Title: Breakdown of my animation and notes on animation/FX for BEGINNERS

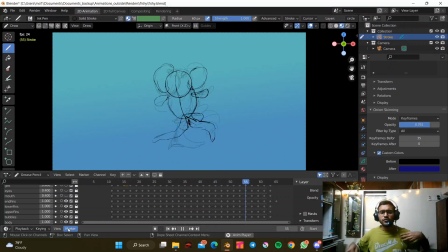737s
So the idea was just that the upper fins move too much because they are just, trying to they are struggling to go out of the bubble, but yeah, they are the one which is like flowing all the way and just it's trying hard.
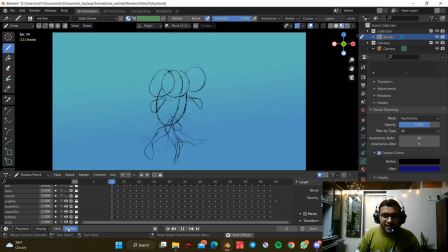752s
But the fins, I don't know, dorsal fins, or I'm not sure what do we call it exactly scientifically, but the fins below the one in there, these ones. They they do help, but they don't do much. So I didn't want to complicate the animation.
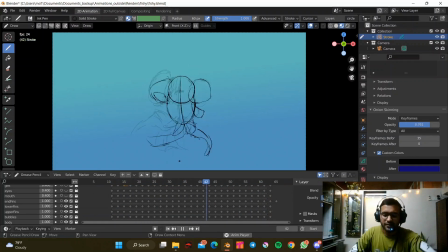770s
So yeah, I just attached them there and just trying to coordinate with these fins with them, but not much. The main highlights of the fins were these or these ones.
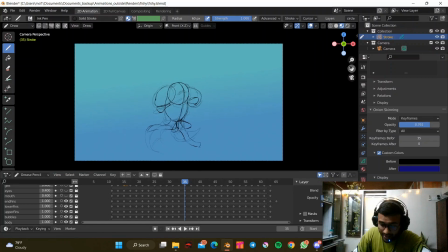784s
Okay, and I said earlier.
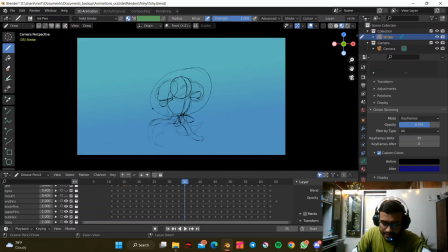787s
These fins are controlled by this, so whenever whatever, if the back is going up, then they will go up. If the back is coming down, then they are coming down. But also, just to show the lifelike motion in it, I show like how they are also doing some motion there.
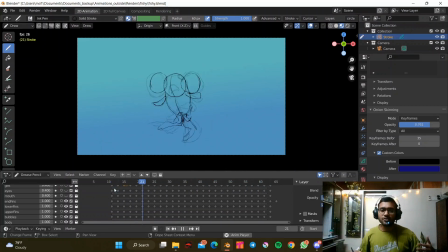805s
So it's just going up and then just struggling, and whenever it goes up, it just tries to struggle to go up, and then it just comes down. So it's a very basic 2 second animation I did. And then comes my mouth. So if you see, the mouth before was like all over the place.
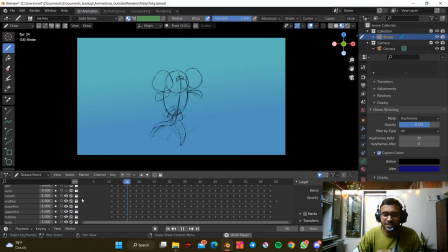821s
It's just doing some random motion, but here I was like, okay, the fish do not keep opening its mouth all the time, so I stopped it down for some time, and then like, I'm gonna gulp for an air or whatever they do with that. So it did. And then there comes the eyes.
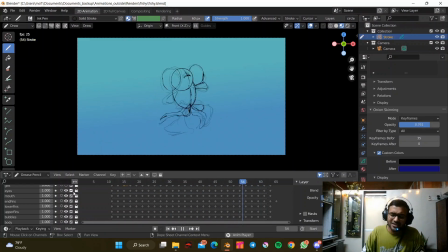840s
Eyes was fun. A little cylinder attached to the um, structure, the head structure. I'm not gonna go much into it. And then there comes the gills. I totally forgot to animate that.
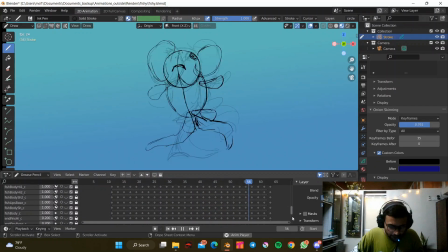855s
Let me just hide my initial rough two layer, which I did.
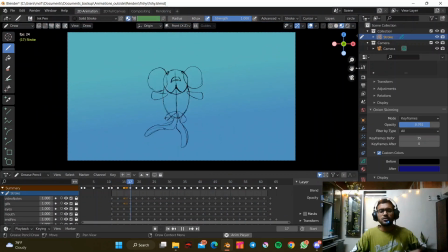861s
So yep. After all those, like it now I have refined it a bit more. It's slightly following the structure. There are some mistakes, but I still need to get used to following the structures.
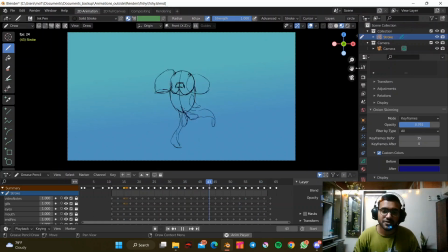874s
I think I've animated too much flowy shapes. But yeah, so this is like roughly a refined version of what I animated before. So this is rough 3, you can call it, or I don't know, cleanup I won't call it obviously. So yeah, rough 3 would be the best name for it. And yeah, after that, obviously I have just like
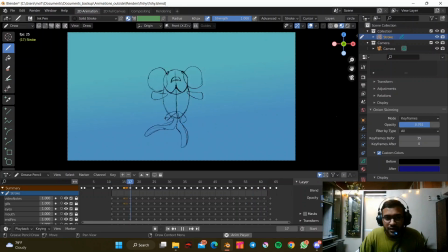894s
2 days in total to do along, like don't get much time on weekdays. So yeah, I didn't have time to go line by line and clean it up, so I decided to just go directly all in and then just clean up as I'm going to,
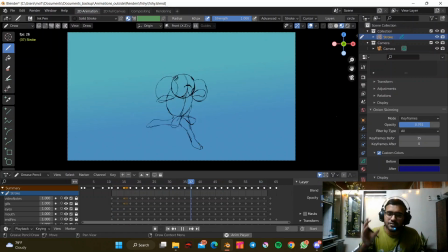910s
like cleaning and coloring was mixed in one go, and then I just directly went all in. That's what I usually do to save time, and I'm actually lazy to do the cleanup, and cleanup is hard, trust me. um so yeah, so this was the animation.
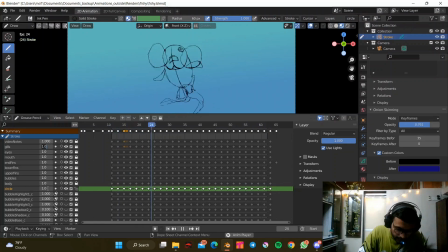925s
Let me just tone it down the opacity a bit. I think zero point 0.4 should be good. Yeah, correct. So the breakdown, this was about the rough animation so far. I hope everybody is understanding.
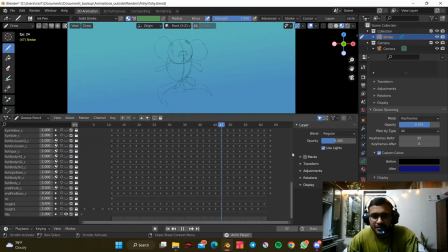942s
I hope I didn't speak fast, because I've gotten nod before that I speak fast sometimes. I'm sorry, but if I did and if you didn't understand anything, please mention in the comments. I would really like to help you out. Yeah, comment section is wide open for you.
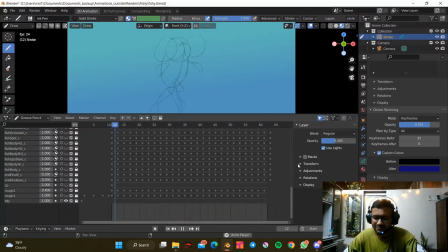960s
And if you got any suggestions also, please let me know. I will keep those in mind.
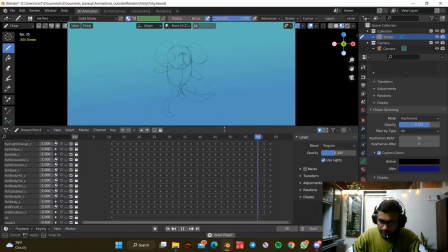967s
Okay. So now let's start with the what? The coloring part, the fun part.
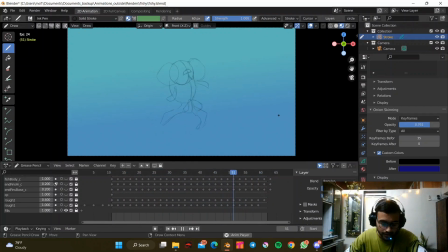973s
Before I started with the fun part of the uh, what do you call it?
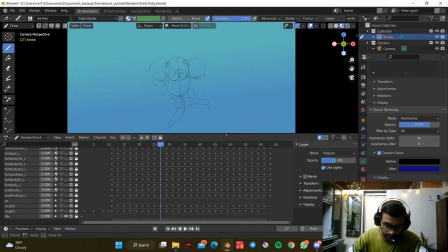980s
Coloring of the fish.
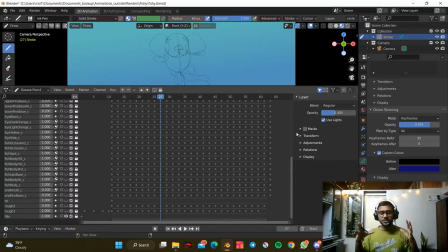981s
I wanted to have a bubble which in which this fish is trapped way before I like fix the colors and everything. So let's talk about bubble first. So this was the not this bubble, sorry.
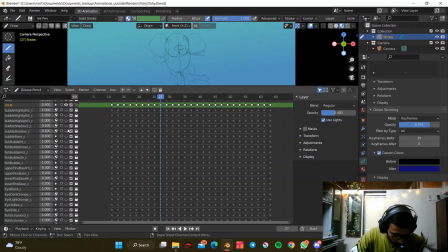1002s
Which layer is it? Bubble. Yeah, this was the, yes, correct.
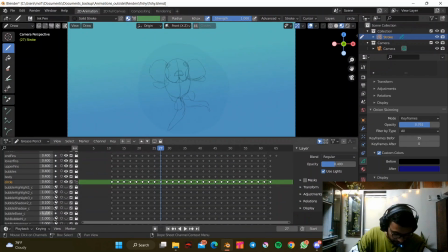1008s
So yep, zero point 0.2 I will. So
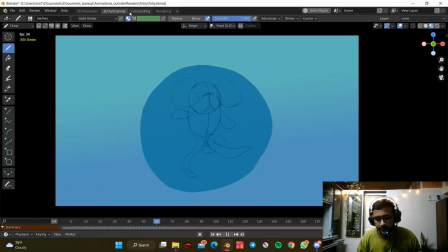1017s
this was the rough structure that I did for the bubble. It's nothing. It's very smooth animation. It's like very simple animation, not smooth, I would say. It's like just a wobbly bubble.
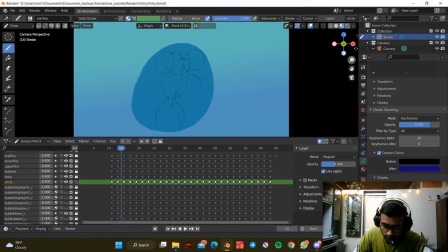1030s
All I'm trying to ignore, like try not to do is that uh, whenever I am animating.
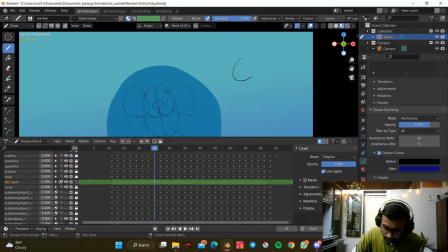1038s
Sorry. So yeah, whenever I'm doing the circle that I talked initially, I made sure that the jump is not too much, or the jump is not like it's going in that direction, then it comes down and then again goes there.
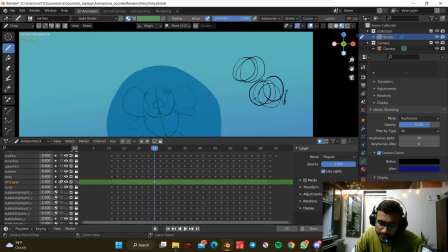1051s
So it's a bit exaggerated, but you get the idea, right? So yep, this was about that. So I just kept that rough idea fairly in mind, and I went along with it directly with the colors, I guess.
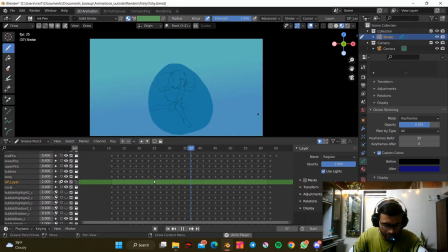1065s
Yep. So yep, this was the rough animation of it. And then I went on with the
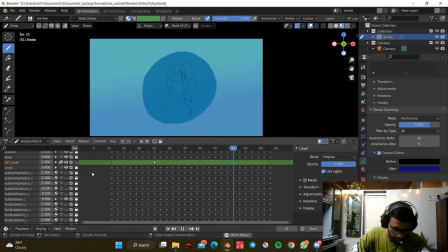then the shadow comes in. So it's a bubble.
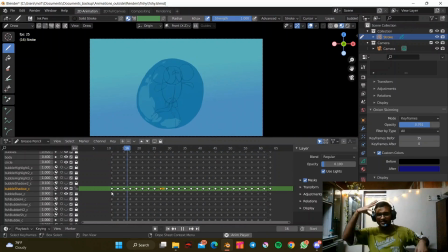1083s
Bubble generally has like a highlight, and then there's another highlight which passes through the bubble. am I think, and then there's a shadow which goes all the way in the bubble. And I wanted to make it look energetic, because the fish flowing inside is just like calm and just trying to struggle.
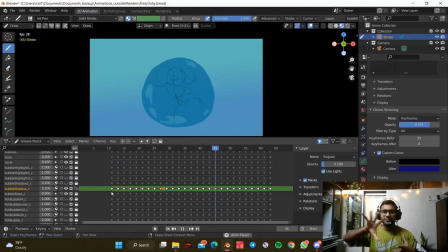1099s
But the bubble, I wanted to be like, okay, it should be highlight. It should just moving around, and covers the area. So all that I did. Let's tone down the bubble base back to where it should be.
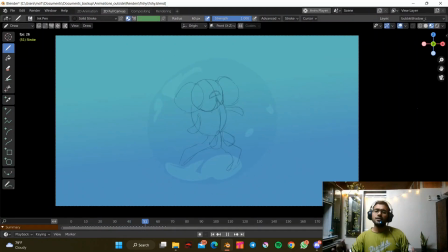1114s
I hope you are able to see what I'm doing here. I toned down the base layer opacity, because I didn't want the bubble to really capture like distract you know I'm forgetting the word here, like focus on the fish, right?
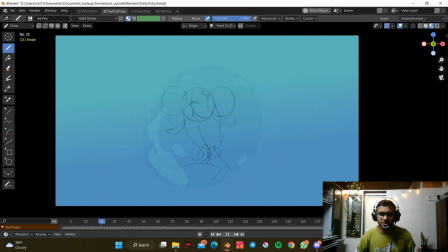1131s
So I toned down the base layer for the fish, and I actually just wanted to like, give an idea that the bubble is there. Which is fish is trying to escape, but it's unable to. Just an idea of it. So I toned down that, and to give more feel like bubble like feel.
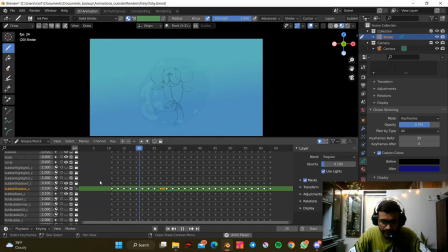1147s
Then I added one more layer. I hope you can see it.
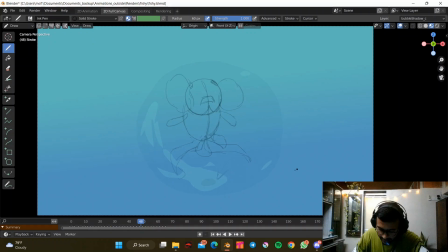1153s
This, if you can see. Oh god, I'm so bad at it. I'm bad at teaching. um so yep, one second, where is it? Where did you go? You were just here. Oh god.
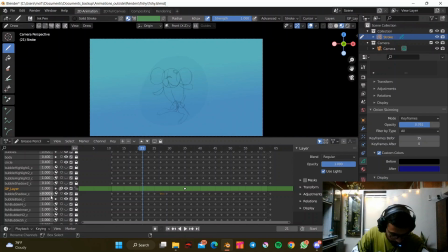1167s
Bubble shadow, bubble base, bubble shadow 2, correct. So this is the one that I was talking about.
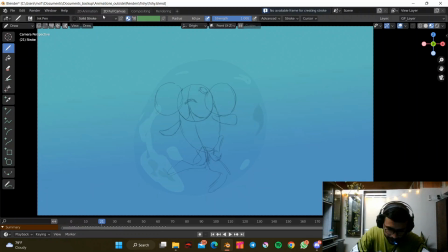1178s
So if you see these, damn dude. So yeah, if you these shadows over there, this is what I mean, so this bubble has like base structure.
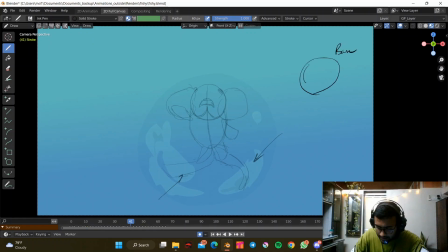1196s
This is the base, then there is this another shadow, and then there is this another shadow. It's just to add detail to it. And then there is a specular over there, and then there is another specular over there. So these are the two speculars I did.
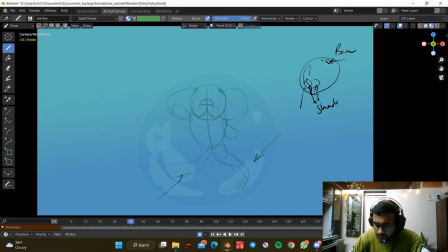1213s
These are the shadow, this is the base, these are the speculars. Okay, so this was the basic idea of the bubble that I was following. I imagined that the light is coming from this side, so I went with that idea.